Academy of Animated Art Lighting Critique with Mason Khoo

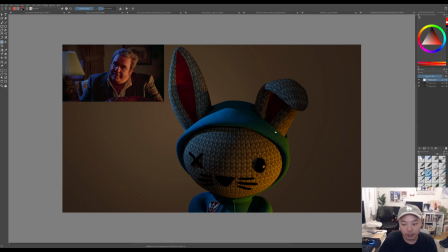I think this is an improvement, so great job on that. There's a couple things that I wanted to point out that you might want to consider. I think this key light on the character is feeling, I think, a little bit too yellow, quite a bit too yellow and acidic.
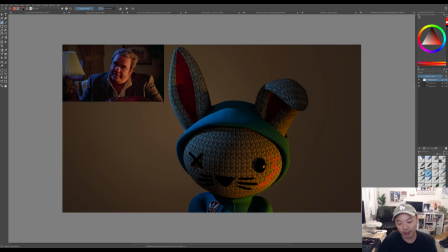So it's really making this feel like a acid green, and then, it looks like this character's sweater is blue, but it's so yellow it's making it green like this, and it almost looks like this character's wearing a half green, half blue sweater.
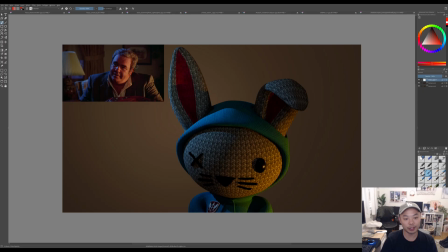So I would, even looking at this reference, I would definitely neutralize the color of this key a little bit, closer to white, not all the way white, but warm white.
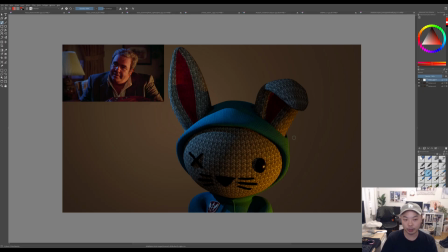I think that will kind of bring back local color of the sweater, as well as get you a little bit closer to how this is looking here. I think your light might be a little bit too low as well, judging from where the speck is and how it's hitting the character.
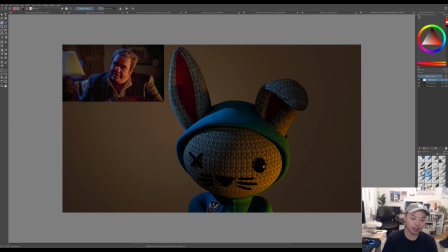I think here it's probably, I don't know, pretty side lit, maybe slightly down. I think yours is a little bit too
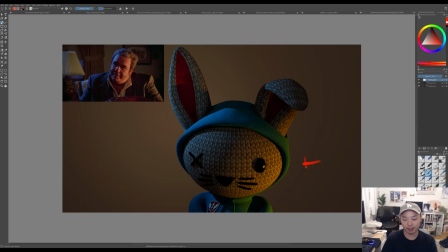low, so bringing it up to sort of hit the character like this would probably help you quite a bit. I think your rim light, the color is looking pretty good. I think it's just a little bit too on the side of the character,
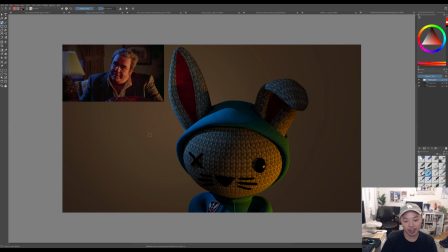whereas I would want it to be slightly more to the back, behind the character. And the reason for that, to me at least, is it feels like this blue area and this yellow area of the face is almost even.
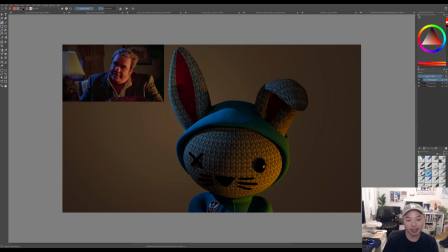And, you know, I realize it's kind of like that here as well, but I think the majority of the face is sort of dominated by warmth here, and then the blue light is like a kicker to sort of accent those planes of the face.
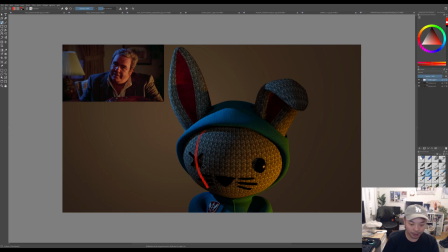I think I would like to see it a little bit tighter on yours, and, you know, maybe if you move it behind a little bit more, you'll get, you know, a little bit tighter of a shape that doesn't spill so far from left to right onto the character,
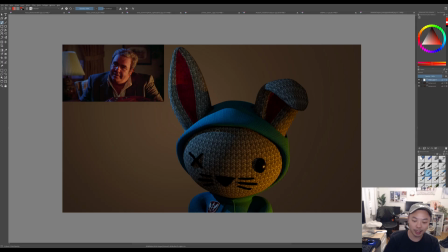and then you can really allow that key light to be the main source of light for the character. But yeah, keep going. I think you're in a good spot. I think it's just making some small adjustments to really get this going forward and looking more like this.
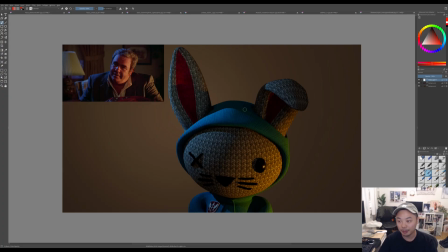But awesome job. Keep going. I look forward to seeing progress. Thanks, everybody.